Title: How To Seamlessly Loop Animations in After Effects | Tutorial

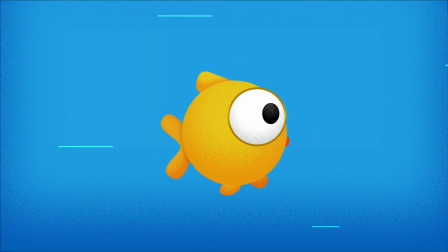0s
In this tutorial I will show you how to create this looping fish animation using simple keyframes and expressions.
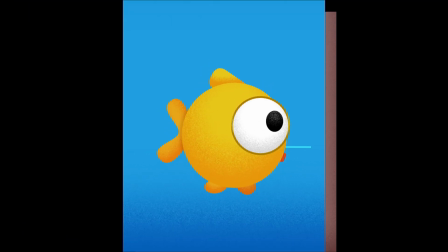6s
Great for gifs, social media or general animation. Let's dive in.
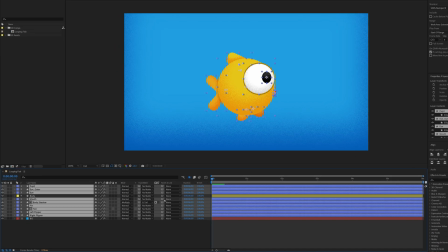11s
I've already got my fish designed with the fins and tail on separate layers all parented to the body layer.
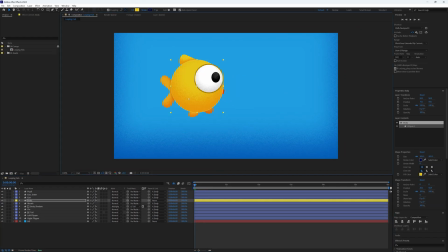18s
That way when I animate the body everything else will follow. Let's start with some movement.
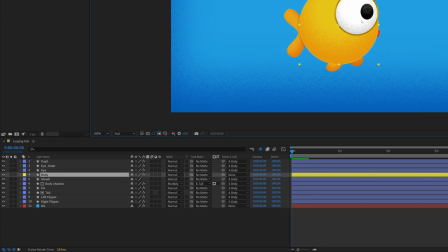25s
Select the body layer and press p for position and create a keyframe at the start of the timeline move forward 20 frames move it up slightly
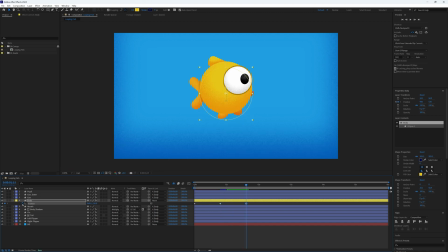37s
then forward another 20 frames and bring it back down to the original position highlight all the key frames right click and go to keyframe assistant then easy ease
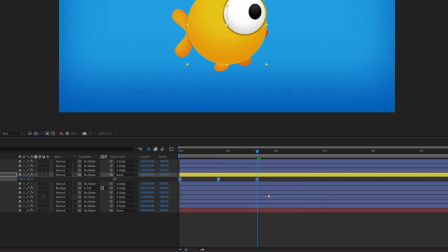47s
to smooth things out now to loop this hold alt or option and
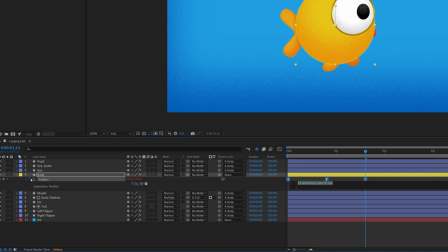52s
click the stopwatch to bring up our expression box and type loop out with a
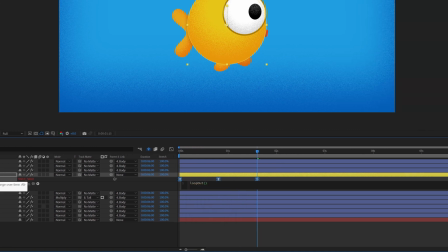57s
capital O open bracket close bracket and voila it loops for the
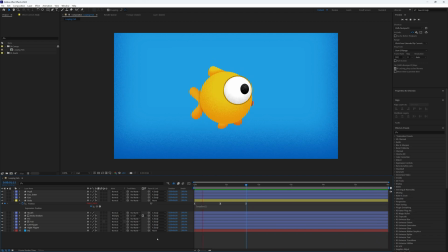62s
entire timeline to make sure our animation loop seamlessly from the start to the end the last frame needs to match the first and since our last keyframe is at frame 40 let's move forwards another 40 frames and we could end it here but I'm going to move forward another 40 to give us
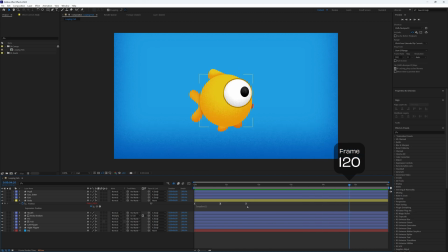79s
some extra room if you want to adjust anything in the future and now we move back one frame to avoid a duplicate and press n on the keyboard to set the end of our work area here and now when we play this through it will loop seamlessly from the end back to the
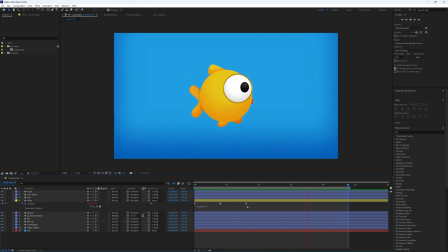95s
start again now let's add some rotation for extra character instead of matching the position keyframe timings exactly
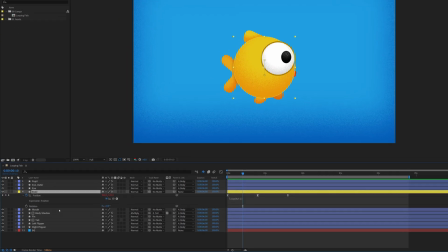103s
we'll offset them slightly at frame 10 right in between the first position keyframes we will set a rotation to minus 5.
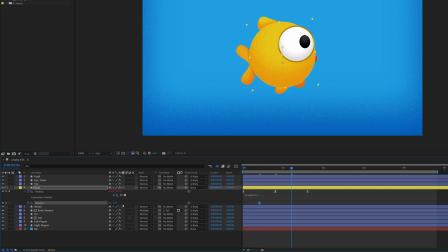113s
Move forwards 20 frames to frame 30 and rotate it to 15 plus 15.
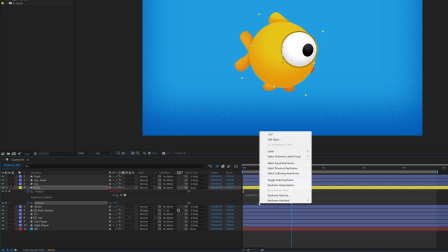120s
This keeps the movement feeling more natural and dynamic. Ease these keyframes the same way as before then add another expression to the rotation.
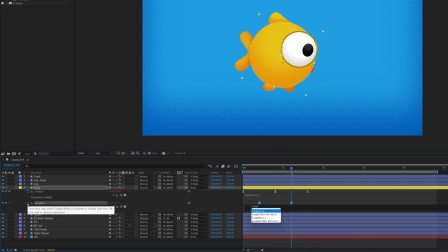128s
Loop out again with a capital o open brackets and then this time inside quotation marks we want to type in ping pong unlike
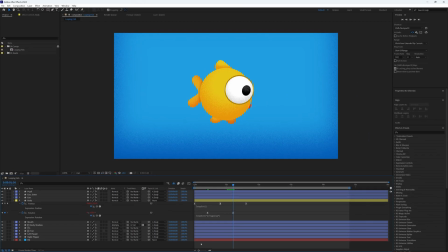137s
the position loop which jumps back to the start this one bounces smoothly between the two keyframes creating a natural back and forth motion you will notice the first 10 frames don't have any rotation so let's fix that by moving our playhead to frame 10 and pressing
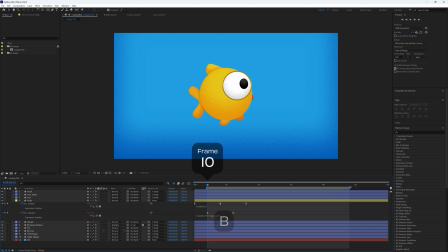153s
b on our keyboard to set a new start point and then we need to add the 10 frames that we remove from the start to the end to keep the loop seamless right
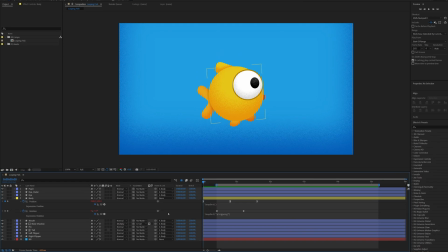166s
it's time to animate the tail and fins match their keyframes to the body's position keyframes
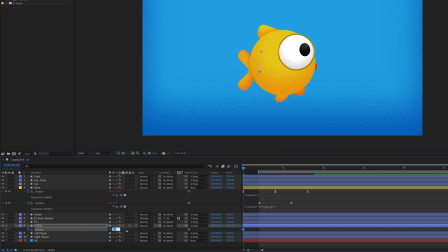173s
start with a rotation of plus 10 move forwards 20 frames and rotate to minus 10.
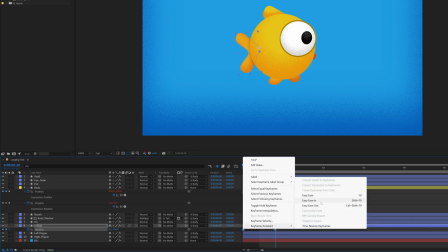182s
then ease the keyframes and add the ping pong expression just like before for
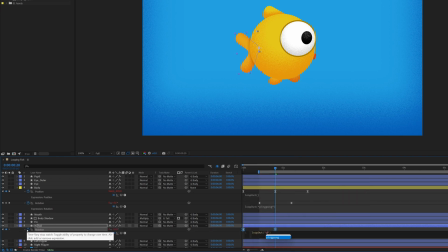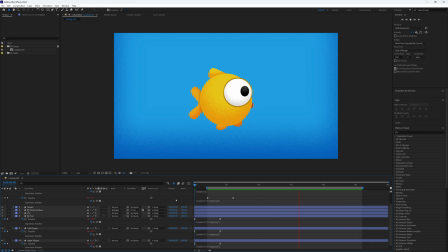194s
the fins rotate them in opposite directions to add some variation it will just make the motion feel more dynamic and interesting before we move on
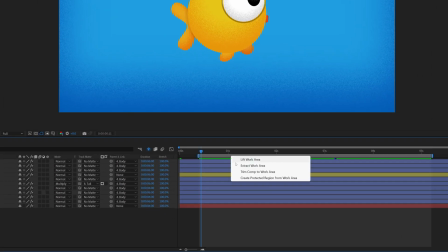203s
let's right click on the gray work area here and select trim comp to a work area now that we have our key frames and animation set this will
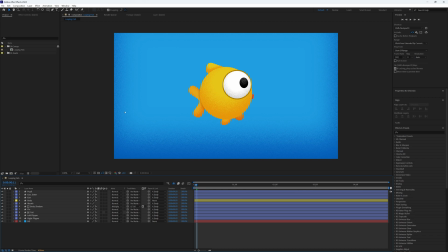211s
just make our composition and timeline a lot tidier and easier to work with and that's the official done but let's add some movement to the background
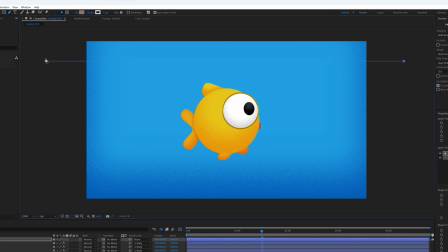221s
select the pen tool and draw a horizontal line that extends off screen at each end adjust the stroke to two pixels and choose the color you want
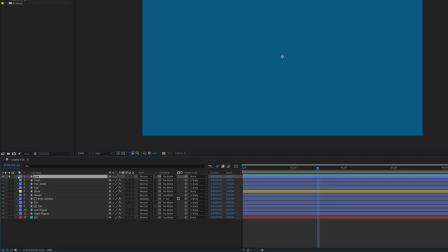229s
and solo the layout so we can focus on just this one element I also like to color code my layers so I can find them easily
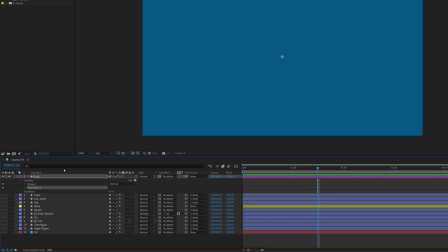236s
later on add a trim paths effect and then adjust the start and end properties to set the length of the line